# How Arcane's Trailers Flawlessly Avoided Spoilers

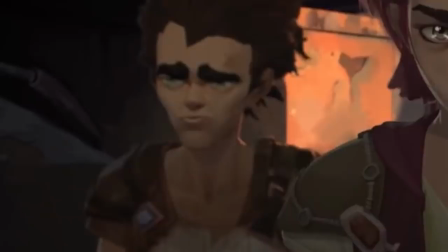252s
Then we got this shot and this is the one that really made us think the other two characters would be actually important.
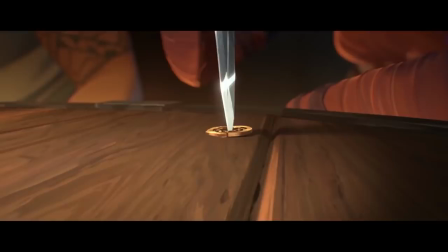259s
You know, Victor and Jace, but no. And then the trailer had this dramatic shot of the coin being stabbed by the dagger. You know, a totally worthless scene for the main plot,
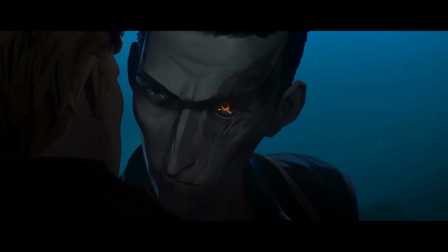270s
which is once again Riot drawing attention to details that didn't really matter, just so they can actually hide the main story. Then there was the debate of the main villain, which we didn't even know was called Silco back then, with whom we thought would be Jace.
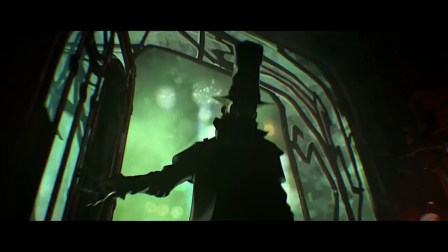285s
Once again that was very much wrong. Then there was another shot of Jinx's eyes, which I got right.
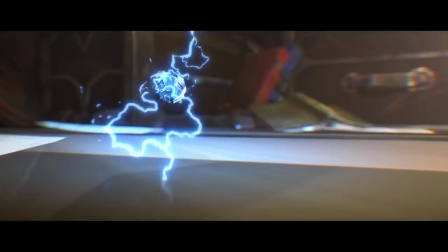291s
Another shot of the guy who has not appeared in the series yet. Them running away from stuff without context. Exploding Hextech gems. I'm surprised Riot didn't edit this to be something else, but it makes sense, Riot wanted to show that the Hextech gems are volatile.
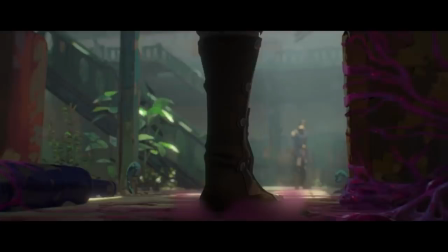306s
More shots which will likely appear in season 2. We got a shot of Marcus finding out about the purple stuff. You know, the point of this shot was to show us that the purple stuff is actually corrupting things.
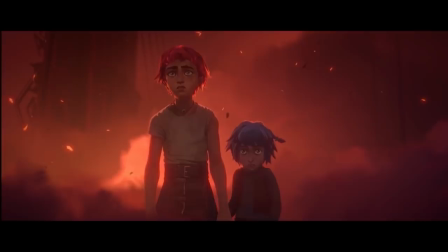316s
We totally thought it would be related to the void, which let's be honest, Shimmer still can be. Then we got this beautiful shot, which of course now we know this is the very first shot of the entire series. But back then I believed that this was some kind of a tragedy that made Jinx go insane.
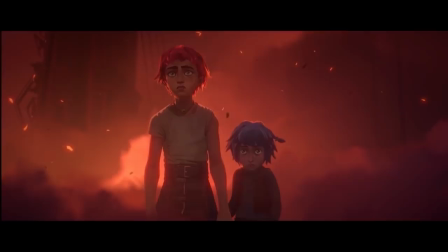335s
I thought that this was the seed of her mental breakdown, but no, technically that was unrelated.
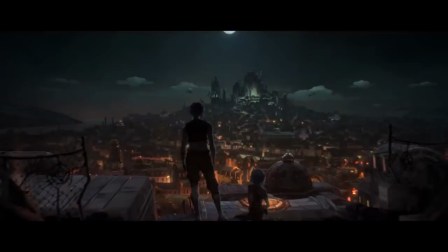342s
And this was definitely not the disaster that would be her fault as Fiddlesticks called out. Then we got the bit of a more adult versions of her, this is the shot that revealed that there would be two stages of the story,
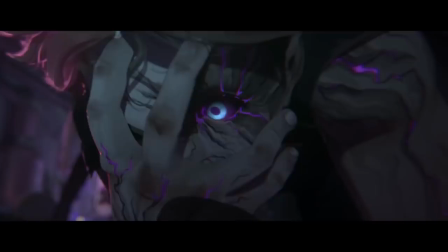355s
one where they were young and one where they were older. And then there was this absolutely genius teaser which revealed nothing.
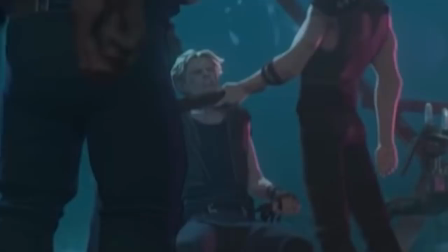364s
Now based on the appearance I did figure out that this guy was actually the guy interrogated before,
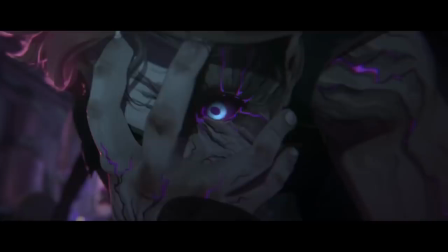370s
so we knew Silco would corrupt him in the end. But the way this corruption is teased is so clever.
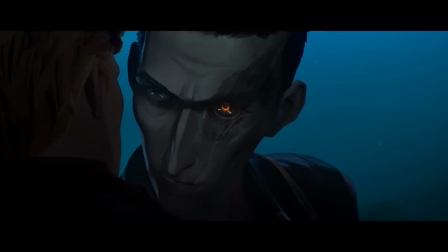377s
You see, in this shot you can specifically see his left eye getting corrupted, because the main villain also had his left eye.
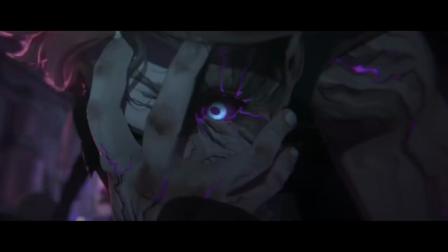386s
Weird. So most people believed that this was the main villain. You know, it would make sense, they are evil and bad.
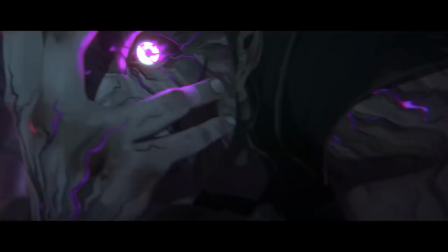393s
So here you can see how they are dosing on whatever the purple stuff was,
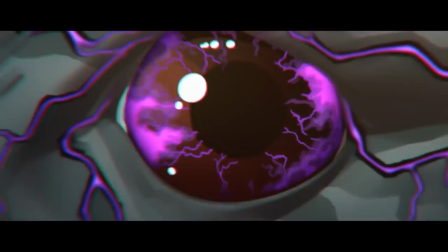398s
their eye starts glowing, and then you get this close-up of the eye getting corrupted. The absolute brilliance of the misdirection in this part is that not only was this not Silco, as people believed the first time they saw this, but also this is not even his eye.
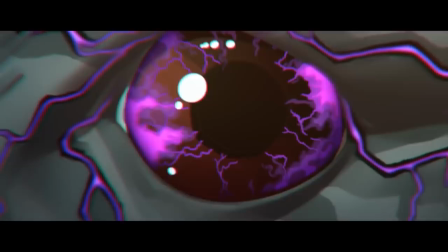417s
This close-up of the eye is taken from a totally different shot of the series.
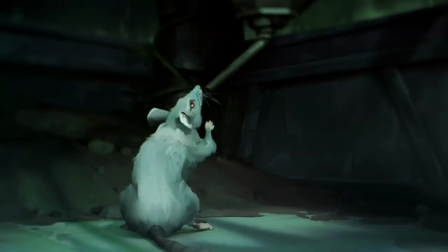422s
You know which one? Yes, this is the eye of the rat.
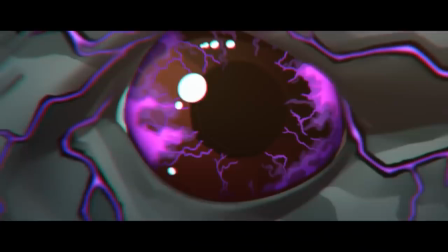427s
You remember the scene where Singe does the rat so that the rat can consume the cat? Yeah, this is the transformation scene.
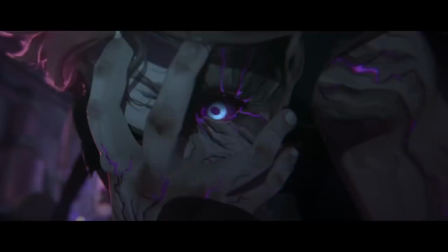434s
This is the rat, not the guy. This was actually the best foolery Riot pulled off. And this proves how amazing Riot is at hiding the main story in these trailers.
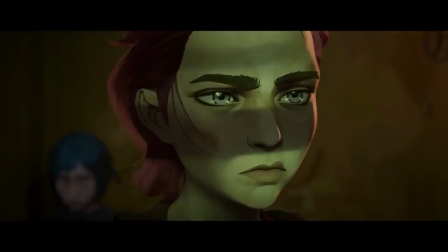447s
Now this is where the first trailer stopped, but I quickly also want to show you the other follow-up big trailer.
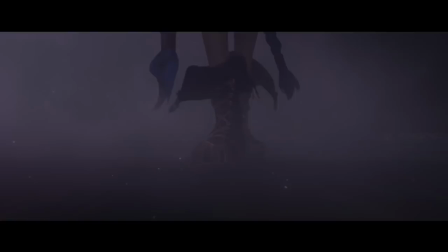454s
This is the one that only had 18 seconds and it made people go crazy. For the first time here we got a hint of what the adult Jinx would look like.
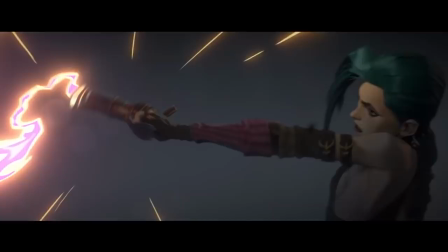463s
It's cool to see that this is not a scene that was made for the trailer, this is actually a shot from the bridge where she fights Echo. Then there was this seemingly random scene of Jinx shooting, which of course this is actually from her fight with Echo.
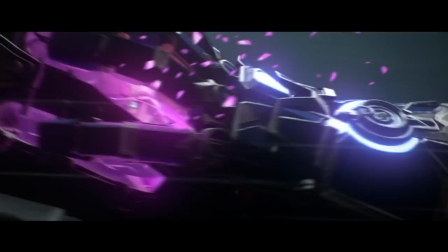477s
Then there was a shot of Vi using her gauntlets on the cam tank.
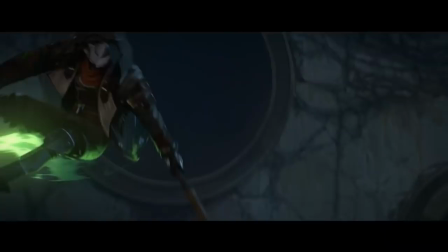480s
This was out of context so there was nothing to break apart here, although some people once again believed that the guy in the camp tank would be Silco.
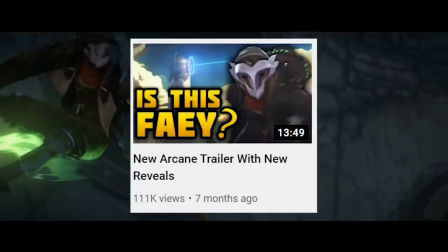488s
And then there was this.
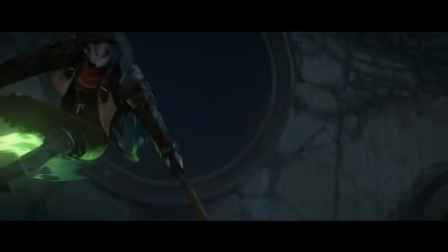490s
Yes, I like many other people believed that this would be a brand new champion, connected to Arcane. This was wrong on so many levels.